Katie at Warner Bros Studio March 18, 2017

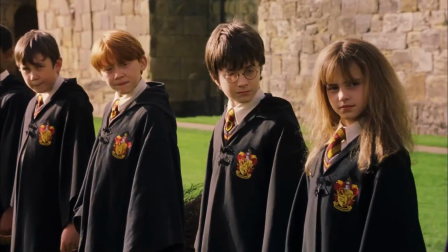[0:16] Welcome to your first flying lesson. Well, what are you waiting for? Once you've got hold of your broom, I want you to mount it.
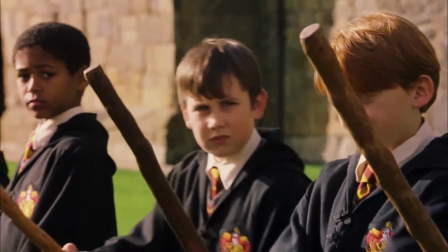[0:24] And grip it tight. On my whistle. Three, two...
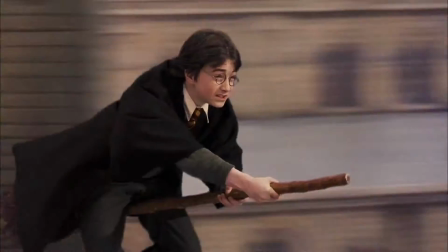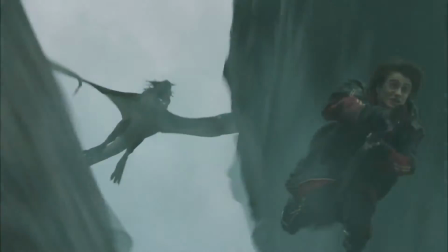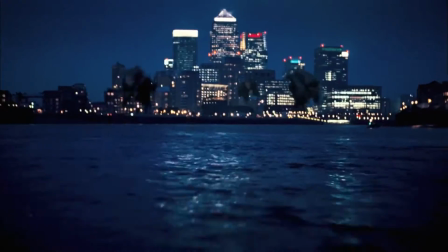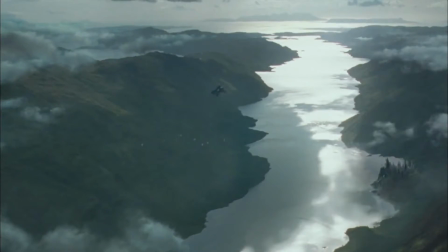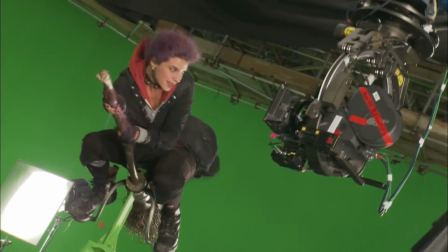[0:49]
A lot of the flying sequences and dynamic movement sequences are shot using green screen and rig work.
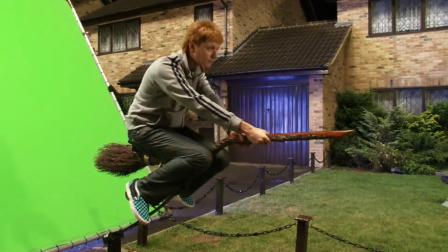[0:58]
If we're working a flying sequence, we'll have the actors on a practical broom rig,
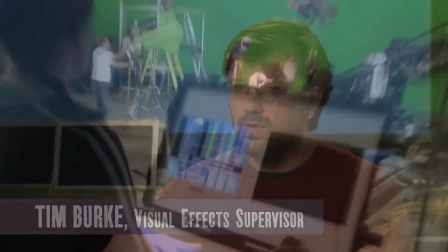[1:03]
and that will allow us to do a certain amount of movement and we'll program the rig with our animation data so it looks like the actor is steering the broom and he's riding around. There's some pretty big rigs where these actors had to clamber up and get onto these brooms
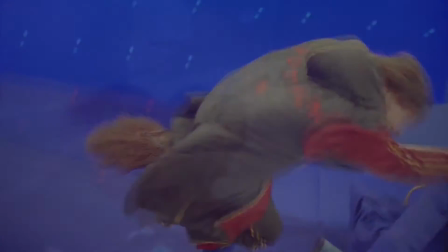[1:18]
and fly around and then we would later add atmosphere and environment behind them. We shot the characters individually from the right, correct camera angles with correct matching lighting to match the background plates that we'd shot on location
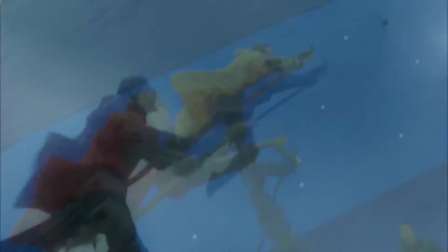[1:31]
and then the two went together. the end result is it really looks like they're flying through that environment they're all pretty good at it all the kids who got up there and i think it was fun it was a fun thing to do and i think that always helps takes one two and three they love it takes four and five
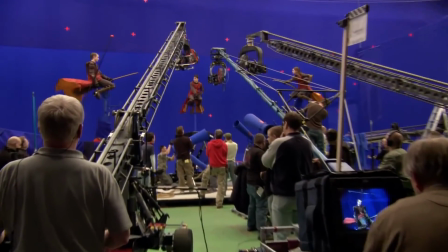[1:48]
they're getting a little bit tired and their bottom's probably a bit sore be it chafed
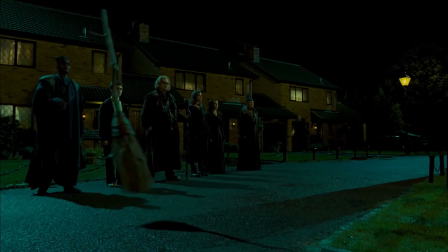[1:53]
a little bit after a few hours up there but it works really well